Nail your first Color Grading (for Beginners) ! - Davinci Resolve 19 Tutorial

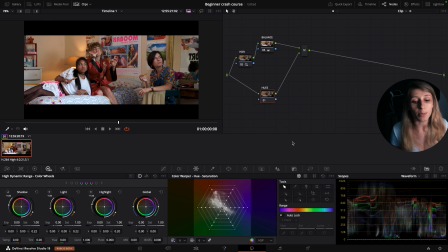Why I like to use the color wrapper it's because you can affect the hues and the saturation at the same time so i like to use my hue resolution to 16 just because we have more vectors of colors
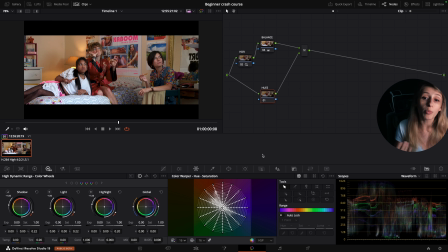and so then that means that we are more precise in terms of colors that
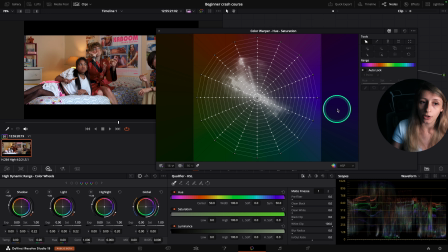we are moving around so also i really like when i do this to change to the vector scope so I go to my scope I change to the vector scope and here you have a diagram where you see where your colors are sitting in a diagram and if you can see it is
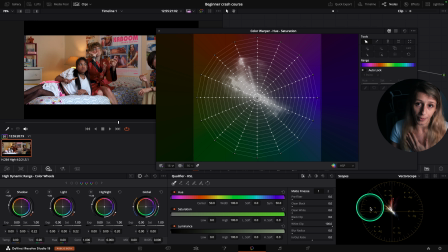very similar to the color wrapper so which is like a bit more intuitive for me to know where my colors are so also you can see that in this scope there is a skin tone line so the skin tone line you can find it in the settings and you can enable it in
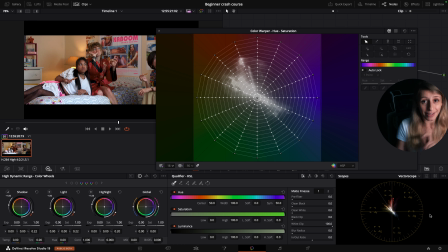the settings but the skin tone line will guide us to know where our skin tones are sitting and if it is okay you know like to have them in this spectrum okay this is like very subjective because we could do a full
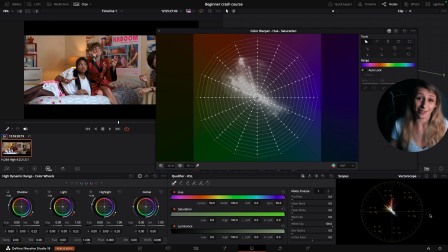episode on skin tone because skin tones are very subjective but this is good just to have this as a reference you don't have to match it 100% but if for example you don't really know if your skin
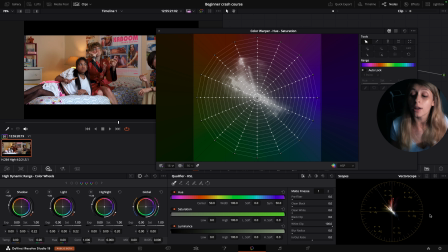are sitting in the good realm then you can help yourself with
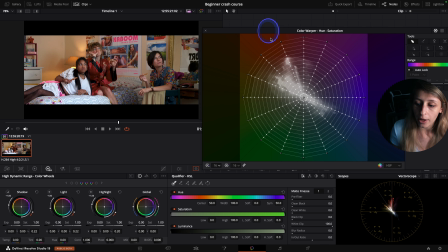this line so for this what I see is that you can see that my skin tone which is the orange color are a bit towards the reds and what i can see also is that my reds are a bit towards magenta so what i want to do to create separation is that i want to just move
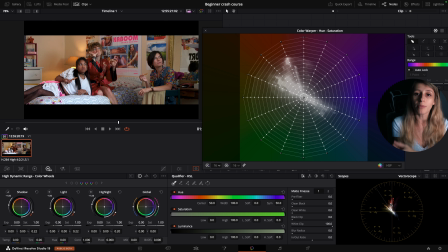my colors around to make them more believable for example right if there is too much magenta in my red i think this is better for me to add a tiny bit of yellow in my reds just to make
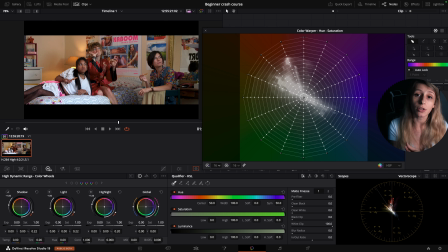them more believable in the eyes of the audience same for skin tone if there's a bit too much magenta this is good to bring them a bit more towards yellow just to make them more believable in the environment okay so what i'm going to do is that i'm going to go towards
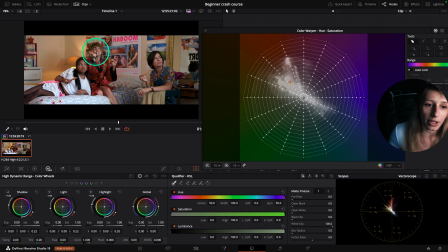my skin tone and you can see when i'm over my skin tone i'm having an indicator on my color wrapper to know where actually my skin tone is sitting. For this I'm just going to take my orange vector and I'm going to go towards
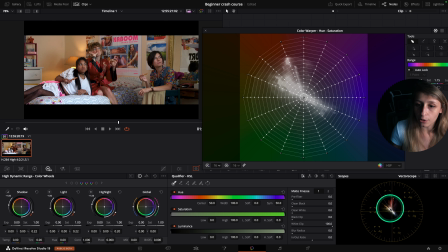yellow where you see that now my orange is a bit more towards the line. And I think I'm just going to raise a tiny bit the saturation so when I pull
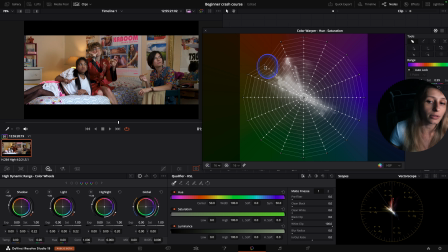the vector there is more saturation, when I go down and go towards the center there is less saturation. So what I'm gonna do is just have something believable. I'm checking at the same time and I think I'm okay.
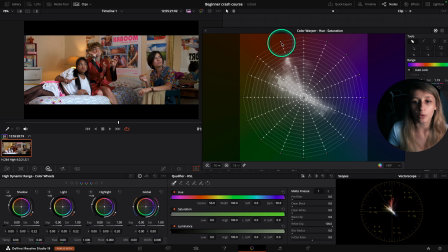Now I want to remove the magenta of my reds so I'm gonna go to my red vector, I'm gonna take the red vector and go towards yellow.
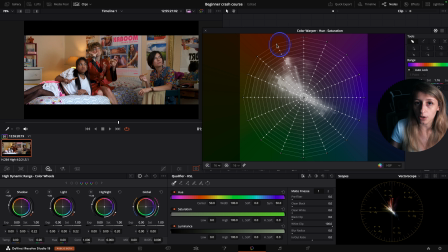And so if you see, look at the vectorscope at the same time, when I move around my vector of red is moving at the same time and I can then judge where my red should sit and I think this is pretty good here so if you want to see what it does this
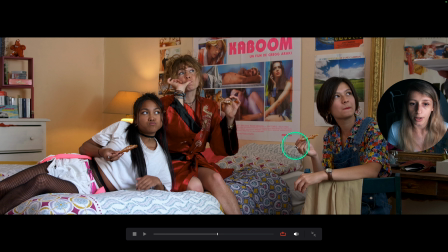was before and this is after before and after so we have less magenta in the skin and we have less magenta in the reds which is pretty nice because it cleans up the red quite well okay
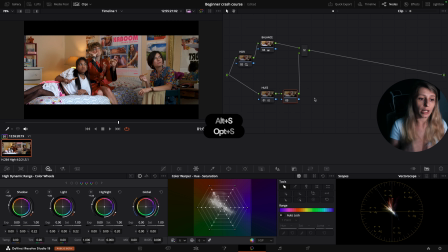so now what i also want to do is create a bit more separation in my frame we started to create separation just by moving around the hues but now we can create separation with density so then i'm just gonna call this
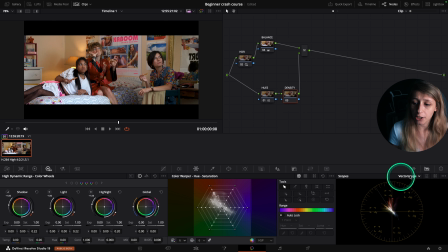one density and I'm gonna change my scope to waveform because we are affecting the luminance of each color so it is good to just go to waveform to
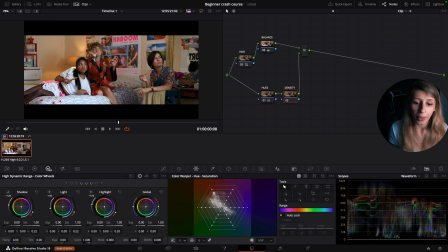know where we are in terms of safe areas okay so for this we are going to our color slice and in our color slice you have multiple vectors of color and what I want to do is just to add a bit more density on certain colors.
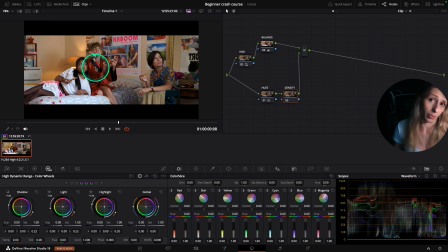So for example, I would like to add a bit more density on this robe. I find it really nice and really lovely. So what I can do is that I can go to my red and here in my red you have this for density and this for subtractive saturation.
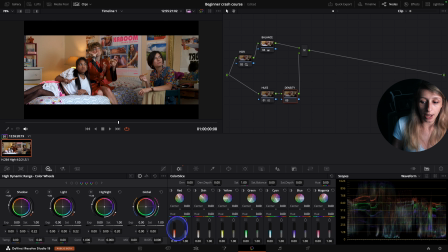So, I'm gonna take my density and I'm gonna raise my density and if you see I'm already like going towards the zero.
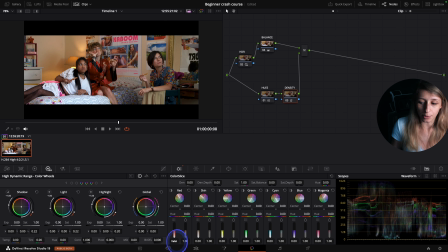I still have... I'm just gonna go and not go overboard and so 0.02 is pretty good already, okay?
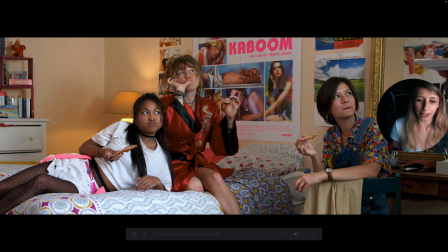So this is pretty nice because it affects my robe and
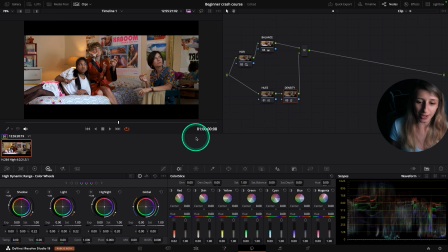there's more density to it which makes it more 3D. What I want to do is maybe raising a subtractive saturation on
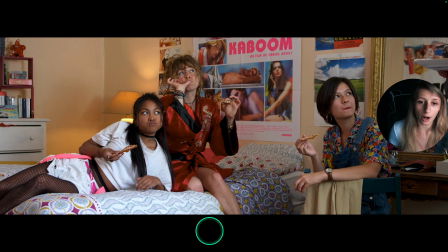their skin so then they are popping out a tiny bit more. If I go... this is a bit overboard.